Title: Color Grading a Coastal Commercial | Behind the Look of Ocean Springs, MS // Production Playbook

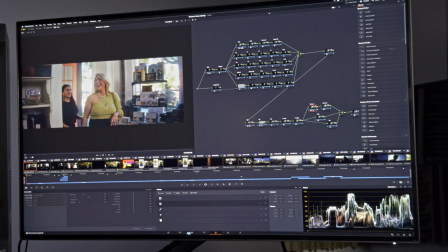I left those so the shadows I lifted them. I left the highlights as is because I didn't want to go further than this. It was already good. I mean, I didn't want to go past that because I was going to lose more information, but I think this turned out nice.
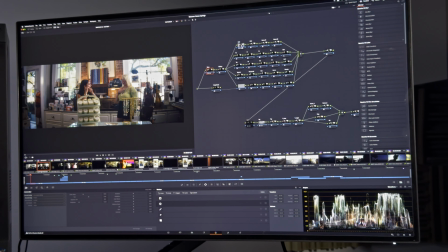I did the same for this. This was pretty dark.
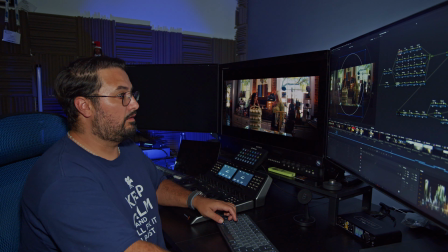I didn't want to lose the windows or the left and the right or make it too flat. So I made the most of this wall here and I boosted this part.
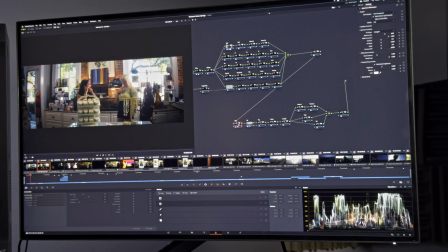Then that's it for that one. I gave it that aperture diffraction that I gave to the other one as well.
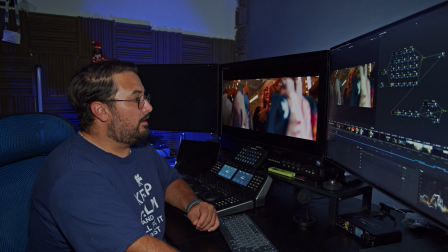And I started doing that for all of them. On this particular one, if you can see, there's a yellow wall in the back. So first of all, this is my initial grade, my balance.
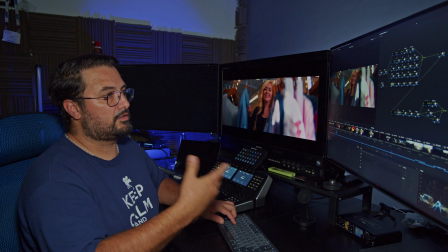I like it a bit cooler so that the skin tones pop up better.
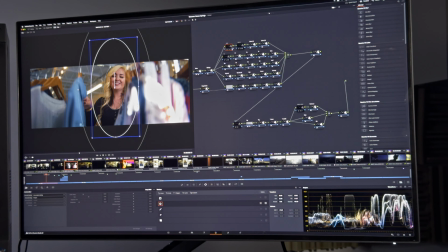Then I went on her. As you can see, this is her node. I just boosted her a little bit more.
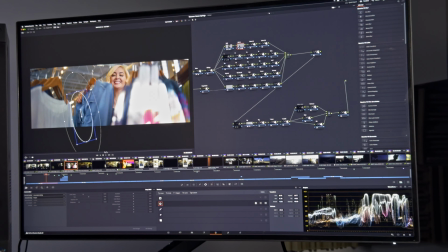Then this is her friend, which is behind here. So I have her as well, boosted. But then this had too much light, so I made a mask there.
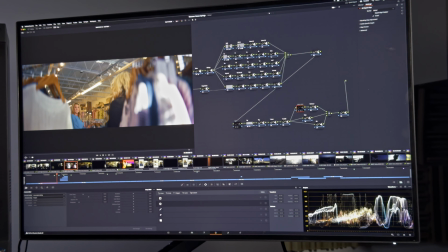And Nathan did not like this wall that was too yellow, so what I did is I made it whiter or white, almost white. So, which was great because
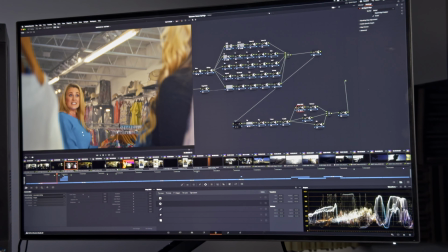as you can see, she pops up even more, and it's beautiful because she's got the blue here, so her skin tone
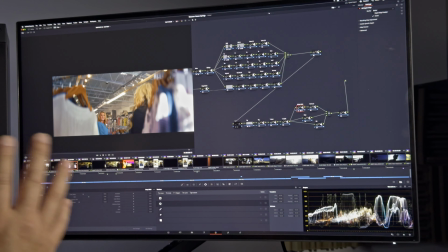really shows. So she won't be, I mean, she's really popping now.
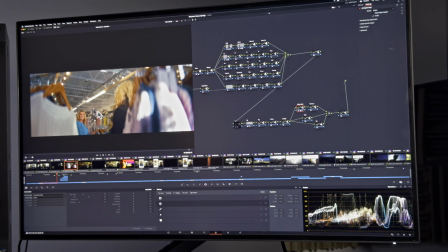If I had it like that, she could be lost with all the warmth that there was on the scene.
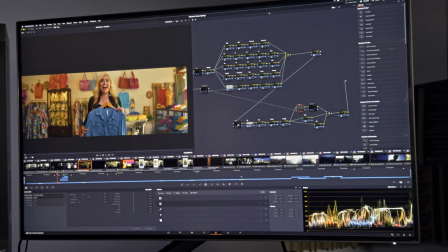So I think it's a great decision. Here the same thing. So I did the same thing for this one. I didn't do it right here. Here it was a bit harder because her skin tone was a hard thing to pick.
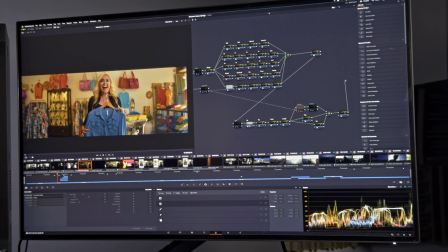Sorry, the wall was hard to pick with her skin tone, which was very similar. So what I did is a magic mask. And what the magic mask does, I grab her, and as you can see right here,
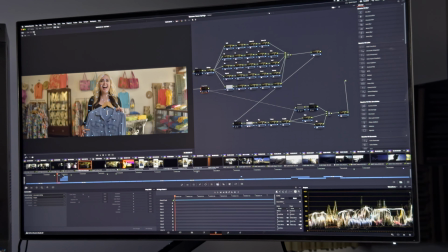she was selected. Let me just, okay, yeah.
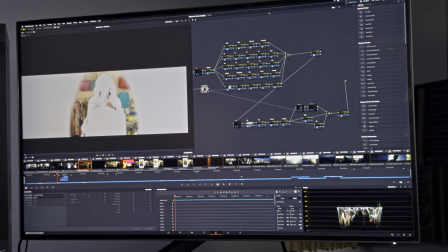So I selected her. Yeah, I grabbed her so it would affect everything but her.
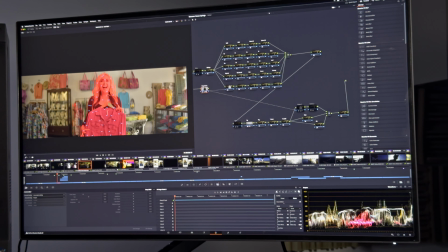See, that's what I didn't want to be affected. So after that, I made an outside selection of it, and then I toned down the warmth of this.
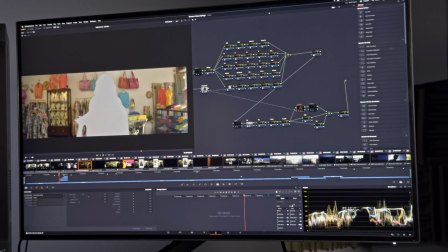So where is this? See, I made it cooler, which helped these purses or bags pop as well, which was good.
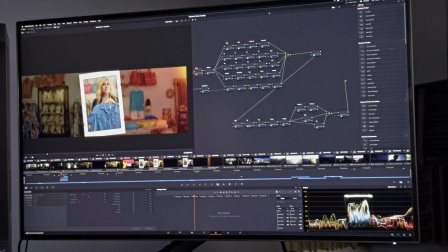I did the same for all the other shots. Then I want to show you some of the beach shots, which are really nice.
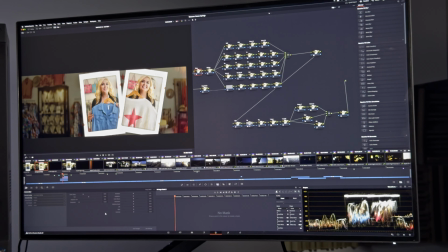I like the warmth and coolness that we played with on the shots.
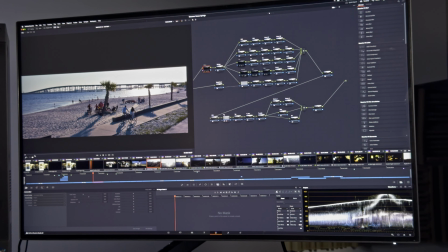Like, for example, on this drone shot, this is what I got after the LUT. The LUT that I have here is the same one I showed you from before. So if I turn this off, you'll see it's a bit flat.
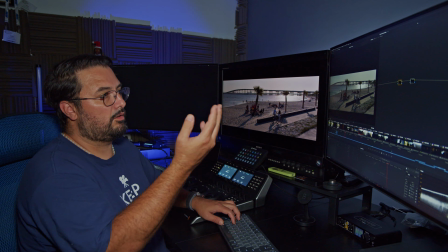It's got like a grayish tone to it.
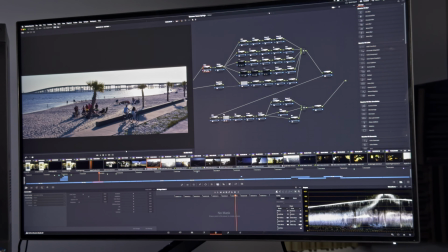So what I did is, first of all, I tried to balance the shot, give it a lot more warmth.
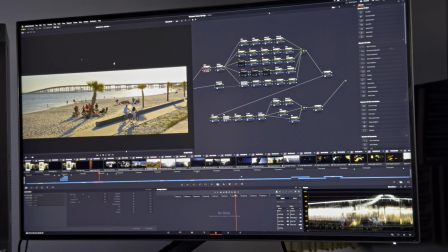But then I felt that everything was like too warm.
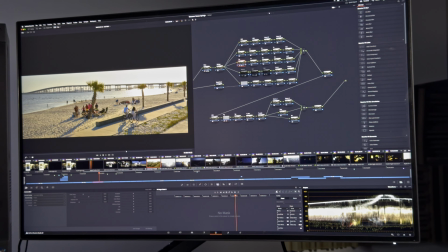So I came here and started, I wanted this to be like the sun, like a sunset. Then I made this cooler.
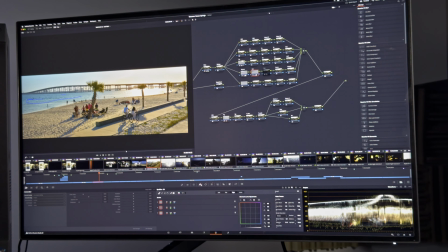I grabbed the sea with a 3D qualifier. So it just got the sea there, made it cooler. And then with the HDR wheels, I gave it a bit more contrast. So it's a bit more poppy.
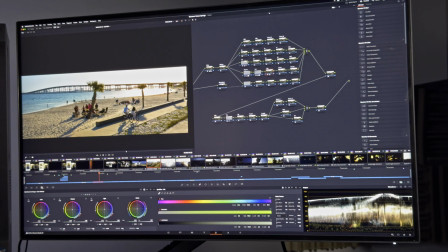And this is what we ended up with, which I pretty much I really liked. I really like this because it gives you like a sunset feel to it. This one too.
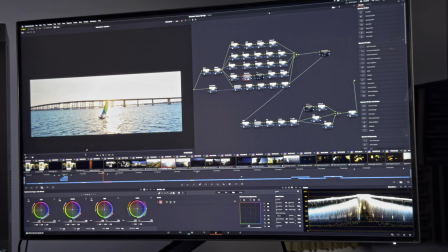This is what we have after the LUT. So I gave this like cyany tone to the sea.
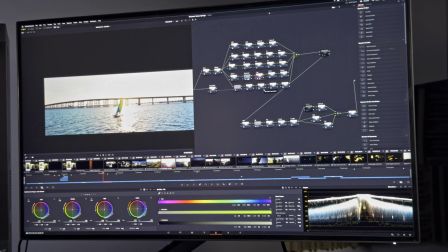Then with the log, we didn't do much.
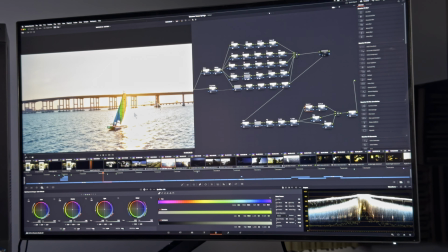Here we did, Nathan asked me to give it a bit more warmth to make it sunset as well as the other one.
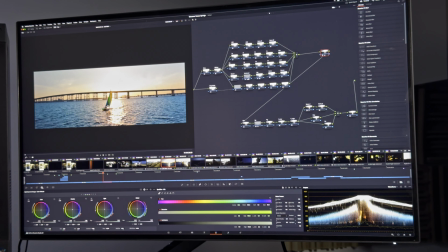And this is the end result. Now here, what I basically did is I gave it more, I played with some of the wheels to make it a bit more dense.
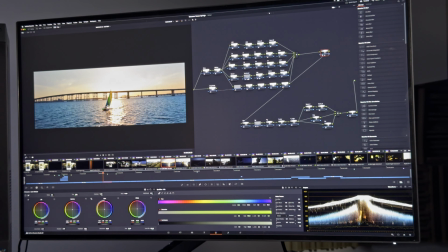See, I lowered the midtones, kept the highlights as they were, so that I didn't move them much,
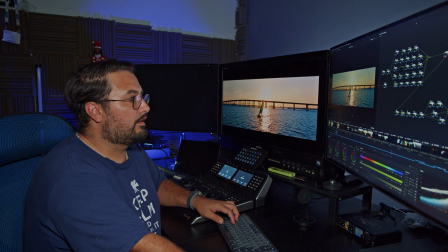and saturated so it looked nice. This one, the same thing. We started off with a shot that was like this.
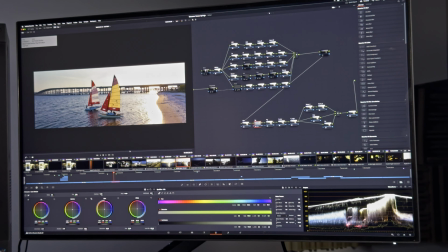So we started off with this shot, and then we did more or less the same sort of things. I see that this has gone loose. So we started with this balance that gave it a bit more color and a bit more contrast by pulling up the highlights a bit.
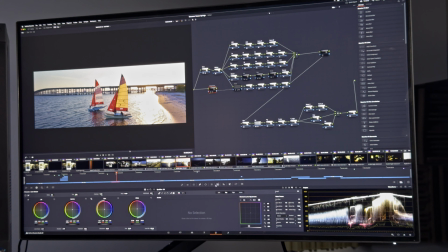Then I also grabbed the magic mask here, and this time I'm not sure what I got here, but I'm almost sure it's a boat.
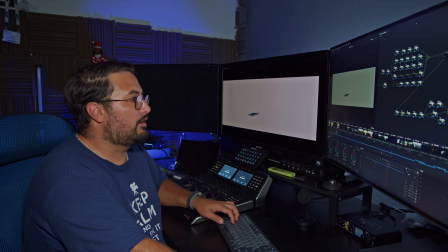Yeah, it was this part of the boat which was going a bit too blue. So which is the bottom part of the boat, which I didn't want too blue,
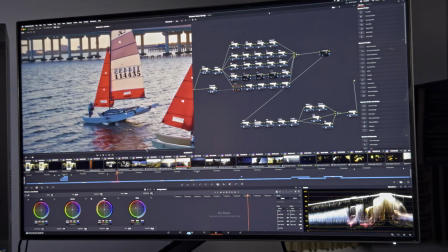so I tweaked it so it felt a bit more warm, like this one.
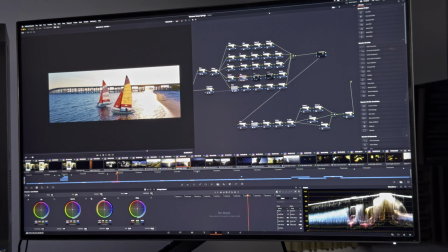And then the sea, more cyan, played a little bit with the log wheels and the curves to give it a little bit more warmth around this area right here for it to look more like sunsetty.
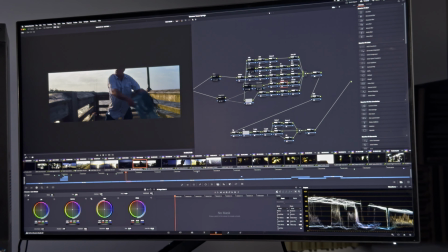One of my favorite shots was this one.
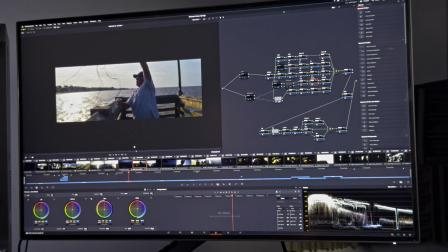As you can see, there's not much color there, or much color separation, which I didn't like too much. He's a bit dark. So the first thing I did was
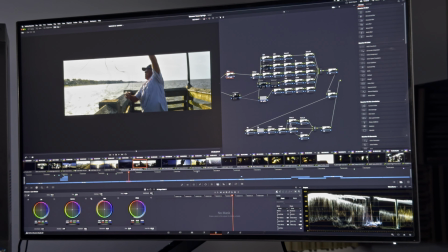I gave it more light and a bit more warmth. Then I came here and selected him, so he wouldn't be, first of all, wouldn't be so cool in temperature. And
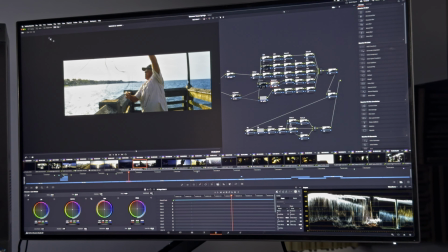then this is the outside selection of that same shot, or that same,
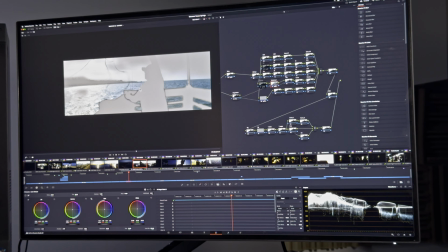first I got him, then with an outside selection, I cooled the sea and everything else.
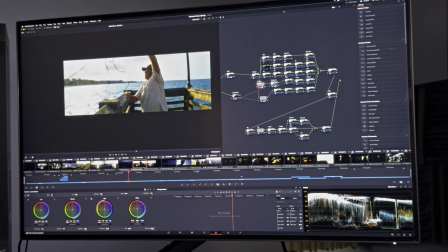Then here, yeah, I lowered this to recover some of the sky, which was,
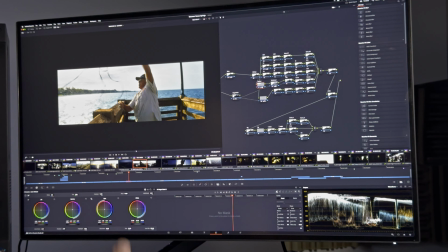I mean, there's some texture there which we were losing because I pumped up the highlights and midtones.